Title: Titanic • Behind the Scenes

What everyone thinks is, oh we had this ship and there was all this water and it was deep water.
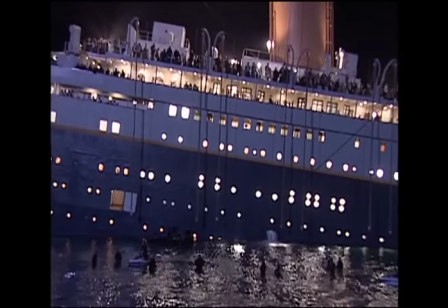[45:44]
Actually there was only a small area that people could actually jump.
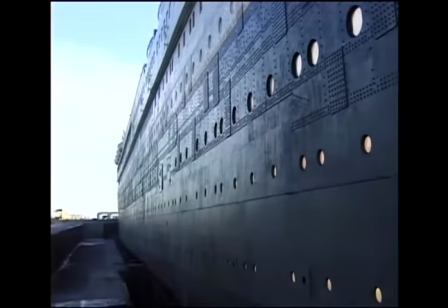[45:48]
For most of the tank is only three foot deep and we had a trough area that went out 20 feet from the side of the ship.
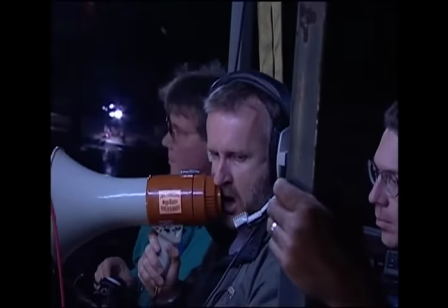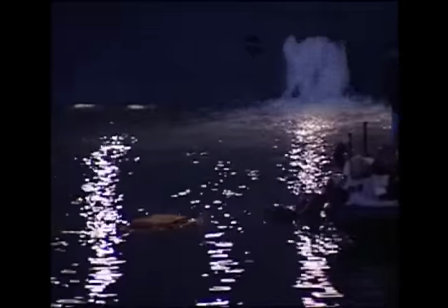[46:01]
We had either dummies floating in the water with the life jackets on or we had deck chairs made of rubber, so people knew where they could jump.
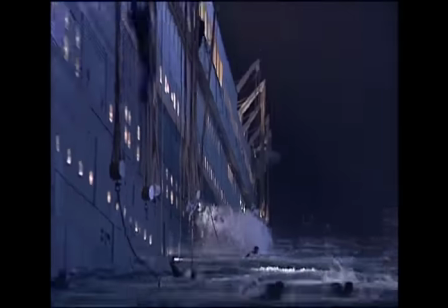[46:13]
It was very important that when someone jumped, that wasn't the end of the shot.
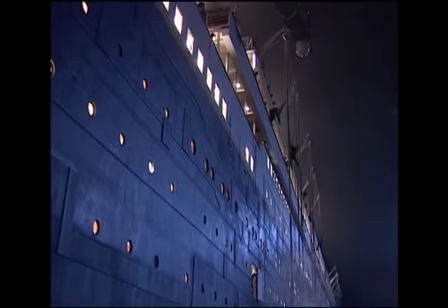[46:16]
They needed to sort of swim to safety so the next person could jump and there was no risk of anyone landing on top of anyone else.
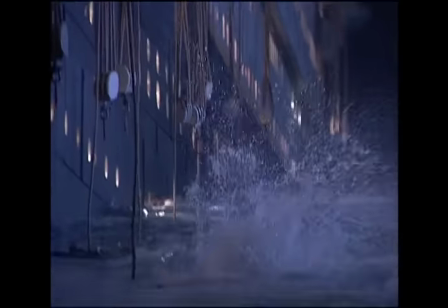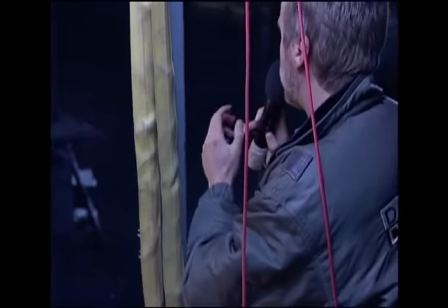[46:28] Let's hear it for the stunt team, folks. Let's hear it for the stunt.
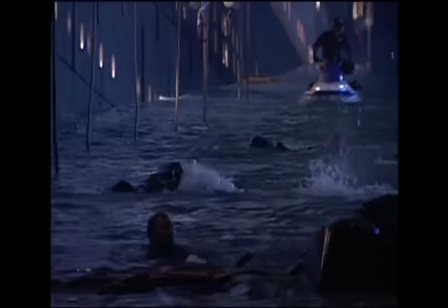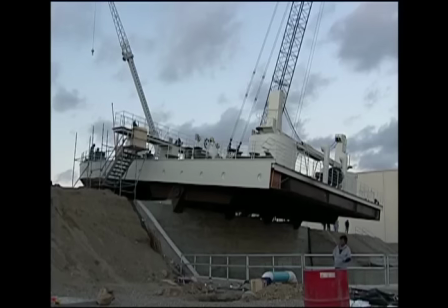[46:38]
We're currently on the poop deck of the Titanic, and it's a section that's been made that can actually lift to 90 degrees.
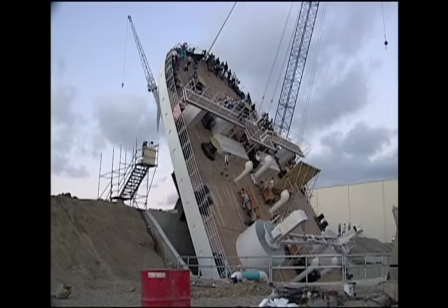[46:45]
And so what we've got,
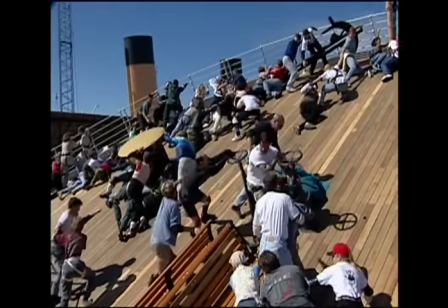[46:47]
150 extras and 80 to 90 stump people that we're just rehearsing on this section just so we can get it to look very realistic.
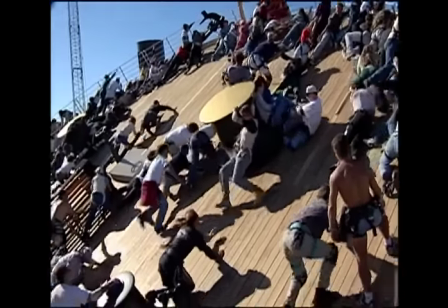[46:55]
The idea is to create the illusion of danger but having it safe.
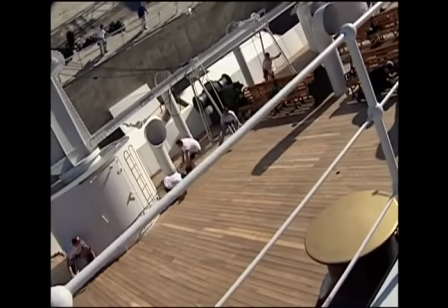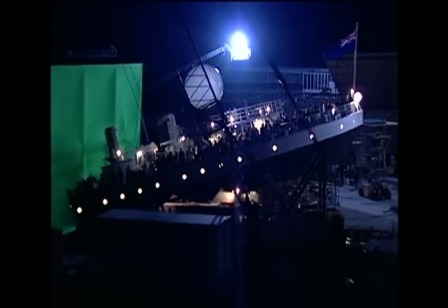[47:05]
There was a lot of safety parameters that went into it. They all had to be cables, obviously.
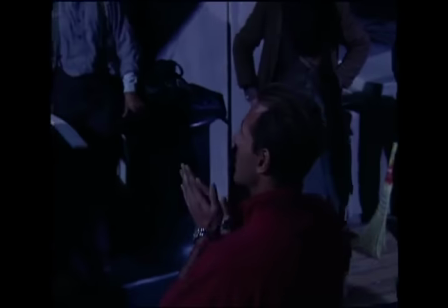[47:10]
I had to make sure that everyone was wearing protective pads.
The worst thing that can happen here is that people are going to land on top of each other.
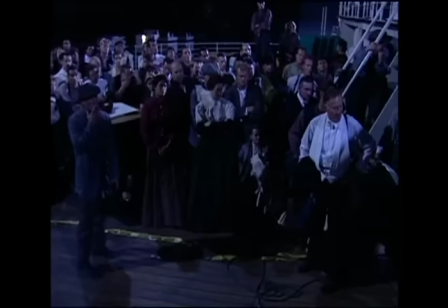[47:17] So we've all got to be prepared and know exactly where everyone's intending to go before we start.
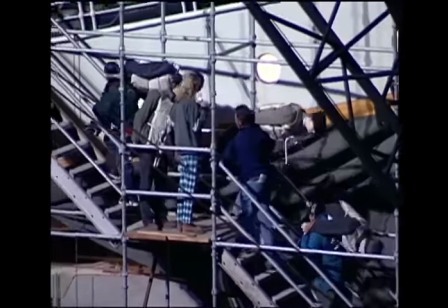[47:22]
We put human-shaped dummies that were completely foam around certain objects that couldn't be made of rubber.
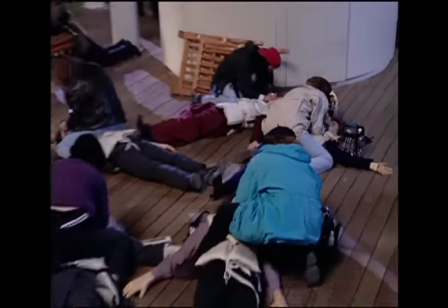[47:30]
Some of the stump performers would carry these dummies down with them.
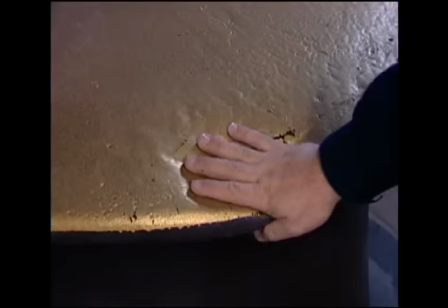[47:33]
We made a lot of things in the end out of rubber or coated things in rubber or foam so that people could actually hit things and bounce off.
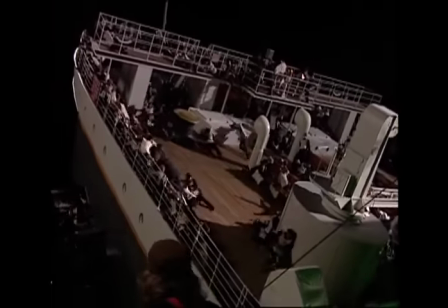[47:42]
We did most of the tumbling down the deck at 25 degrees.
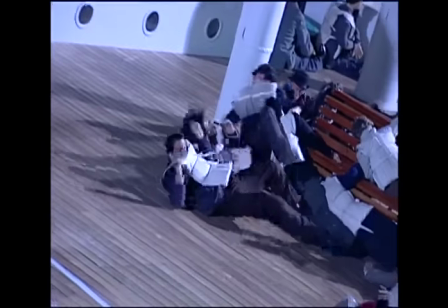[47:48]
That's where the stunt performers could still control to a degree where they went and they wouldn't get really hard at impact.
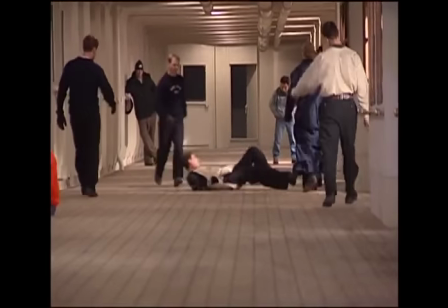[47:59]
The section that we were shooting over was over 400 feet long and we basically had to get people from one end to the other end and make it look as though they were sliding very fast and the ship was only at 6 degrees.
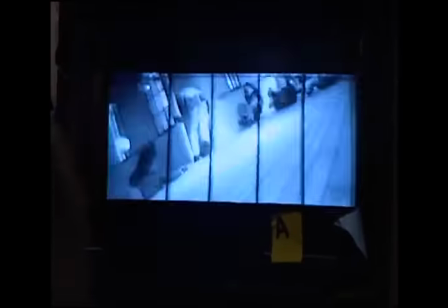[48:11]
We had to make it look as though people were at a 45-degree angle and sliding down the deck. We had people on cables, weighted cables, and we'd made these very,
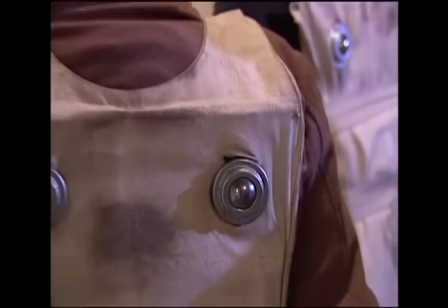[48:22]
very small sleds or sledges with very small casters on.
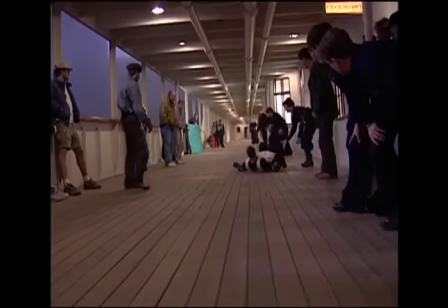[48:27]
Once the cable pulled you and it would pull you very, very fast, it would release. We'd had a release mechanism built into it.
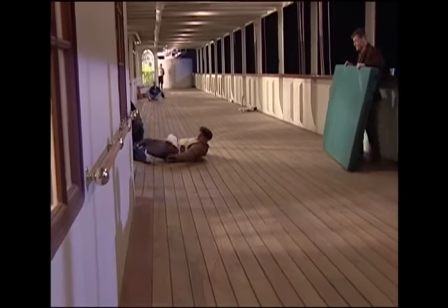[48:34]
But then you could actually spin 360 degrees. It would actually work very well.
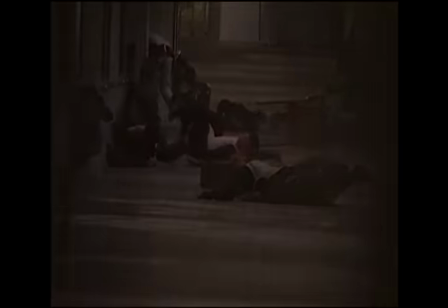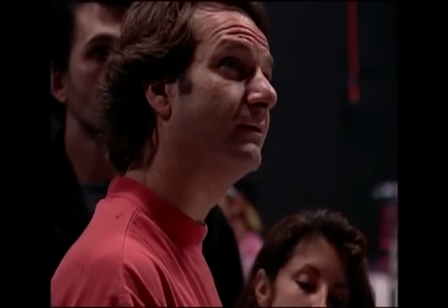[48:45]
Very early on in the prep of Titanic, I got together with Rob Legato, the visual effects supervisor, and we were going through sequences where it was impossible for stunt performers to actually do these things without seriously getting hurt.
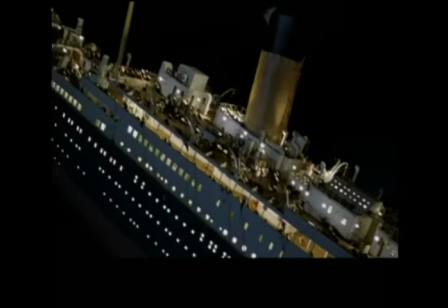[49:00]
When it was pitched up in the air like it was there, it's 300 feet in the air. A stuntman can't fall that far into water and not break his leg,
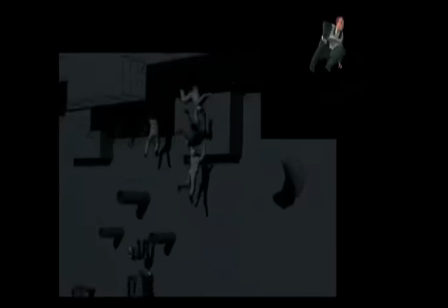[49:07]
and that became part of our mission is to do these digital stunts, which are now very common, but back then were not very common.
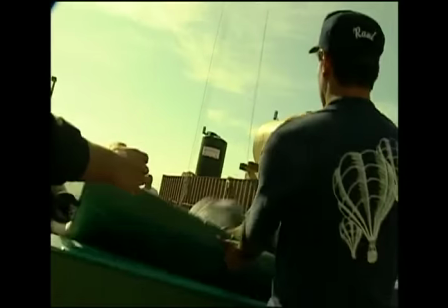[49:13]
We did lots of tests with Rob like we had people fall off 40 foot or 60 foot rostrums into airbags.
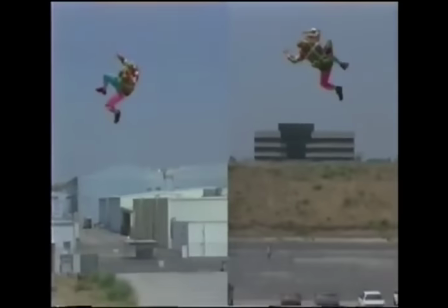[49:20]
We shot with two cameras and basically did our version of motion capture which we called a retro capture.
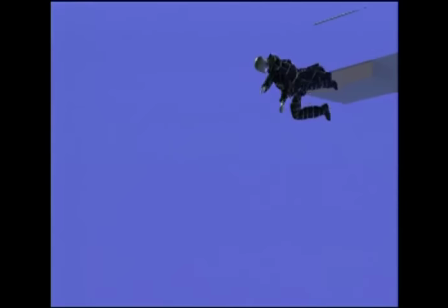[49:25]
He would then test it to see if he could use it for some digital stunt people falling down the set.
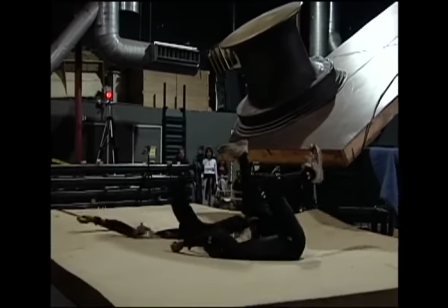[49:33]
At the end of shooting we put on these black sort of like skin-tight suits with all these balls,
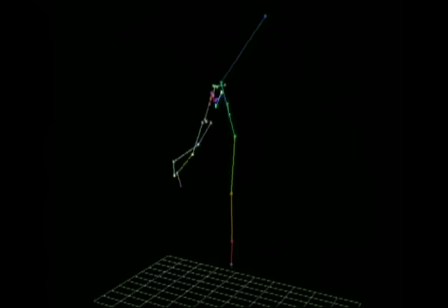[49:38]
and we did things like fall-off 20-foot sections, hit rubber, mats, bounce, twist,
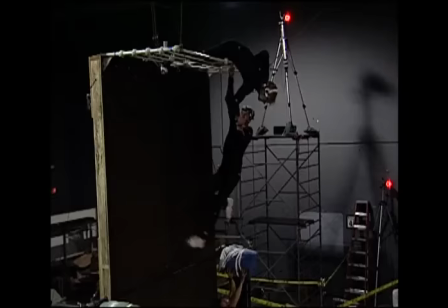[49:45]
somersault, and we were those CG guys, so to speak.